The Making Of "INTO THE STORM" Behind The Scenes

One of the most complicated things about making a tornado digitally is first was establishing that visual language of what type of tornado we were matching to. And I would categorize and pick my favorite selects of the different types of tornadoes.
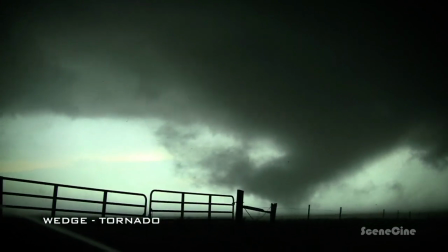520s
And when we went to the visual effects companies, I would put the video on the left side of screen and I'd put their digital simulation on the right.
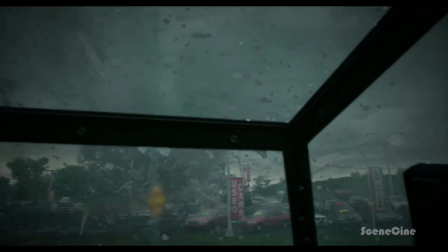526s
And I'd say, you gotta make it look exactly like this. Not close, but exactly. What we've discovered was this is not a movie about tornadoes.
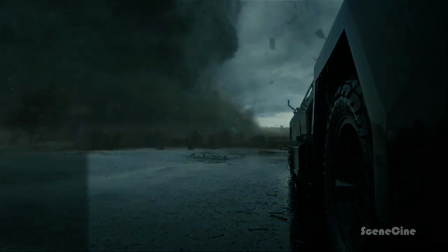534s
This was a movie about debris and trees and the environment, how it interacts with the tornadoes. And then trying to find that right balance to make it really feel like this digital world is a real world and they're in fact in it.
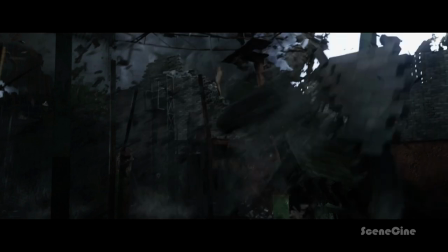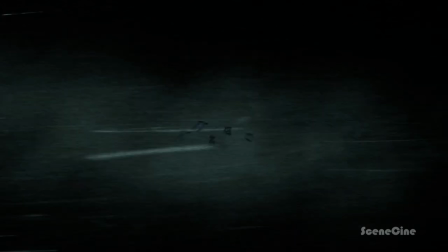And then the other sequence is the rope tornado sequence,
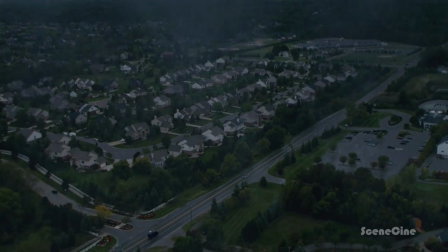562s
which is they're driving down the road and they see multiple vortices touch down in different areas,
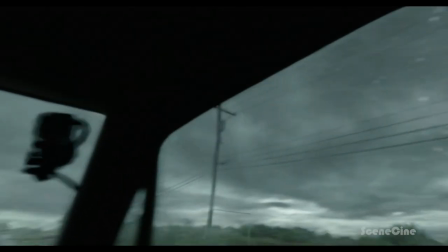567s
destroying houses and causing total devastation. And usually a tornado will go through a life cycle. It'll touch down, a lot of times it's a cone. If the conditions are right, it'll expand into a wedge tornado. And as that dry air wraps around it and chokes it off from the storm, it'll tighten it up into a rope.
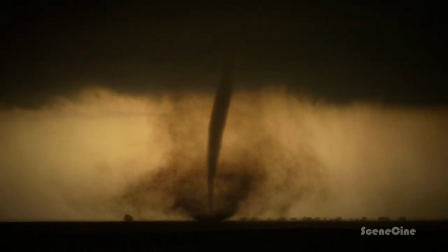586s
And that's usually the phase just before they're dissipating. But you can also get some of the strongest wind speeds in rope tornadoes because they're very concentrated in a small area. I've seen a small rope tornado that was very violent with intense motion hit the back end of a semi-truck and lift that up, and it left the front and on the ground, but I've also seen a wedge tornado in Canada split into three subvortices,
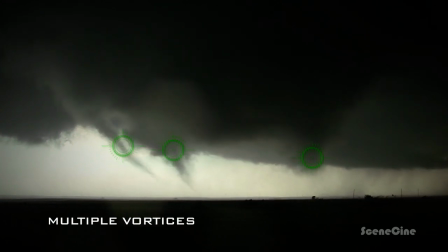611s
and then those are even splitting into multiple tornadoes as well, subvortices, and then merge back together into a wedge tornado and go back and forth again.
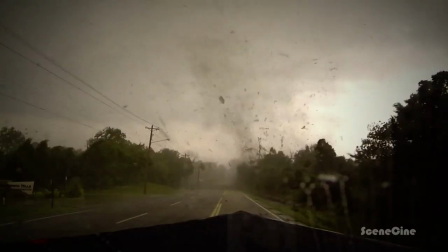618s
And it all depends on its interaction with friction. So the wind is pulled into it, and they'll break up into miniature tornadoes and then go back again and oscillate.
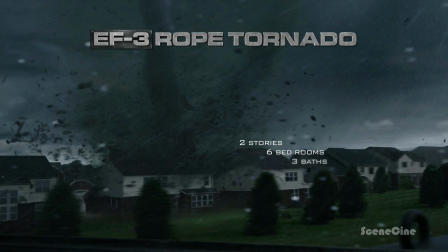626s
And it's those rope tornadoes, or the small suction vortices,
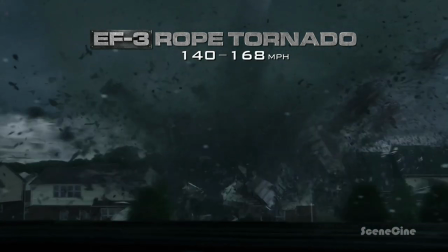631s
that will cause one house to sustain complete damage, whereas the one next door will be totally untouched. Then you have the fire tornado, which is actually a real phenomenon where when a tornado gets
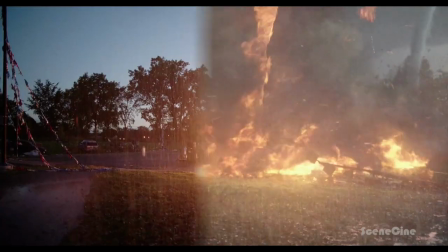650s
above a real fire, it sucks the fire up and creates a fire tornado. So over the hottest fires, you get intense updrafts as well, and it can tighten those into violent firenados.
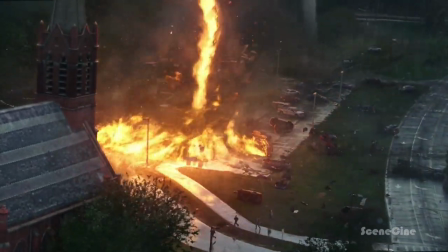662s
And I've always wanted to measure the wind speed inside a firenado, but you know, when you get fire, you've got bigger problems than the wind speed.
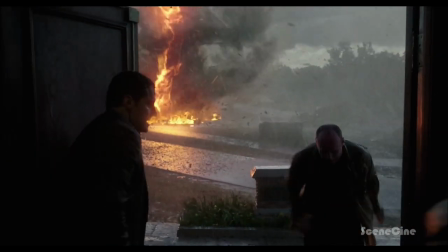668s
I've also seen a tornado, for example, in southern Mississippi at night that hit a gas station,
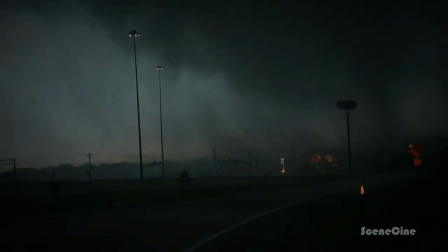673s
and it also hit a power grid, and you just saw these explosions, and they quickly get engulfed by the tornado, and it's so amazing scientifically that it really is almost like a living, breathing organism.
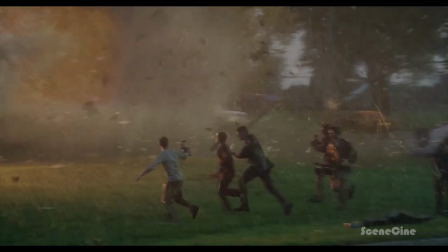684s
And that was probably one of the more challenging things, because effects companies have been able to get realistic fire.
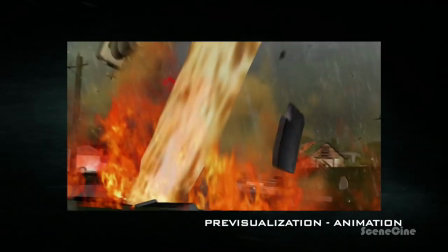690s
But the problem is, when they put all the forces in their simulation to actually be realistic of what the tornado would be at those forces, it looked totally fake, because it was almost hyperactive the way the wind was blowing the fire so much.
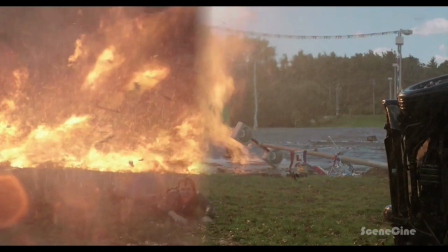705s
But there is internet reference of an actual fire tornado that we use extensively.
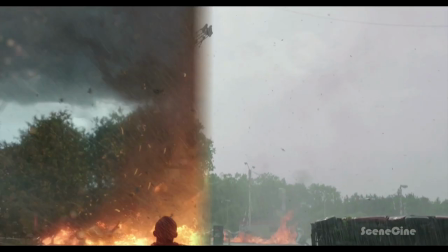709s
We wanted to make sure that that fire looked, and the audience believed so much that that was real.
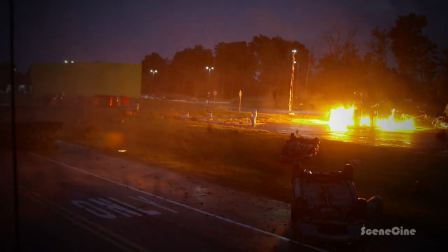717s
I think the biggest thing is they did the best tries on set to create their own fire tornado,
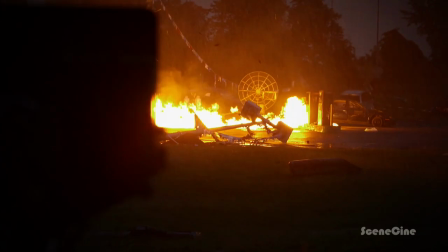723s
taking a bunch of fans, fuel, lighting it on fire, and trying to get a twist out of it. And there was a lot of really nice footage of that.
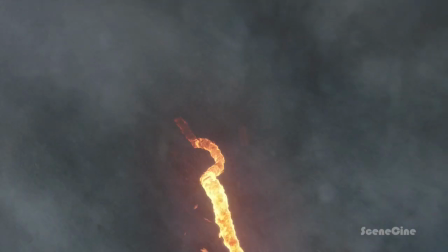730s
However, our tornado is approximately 100 feet high. So the biggest challenge would probably be how we achieve the scale of that tornado with the fire, and it looked fantastic.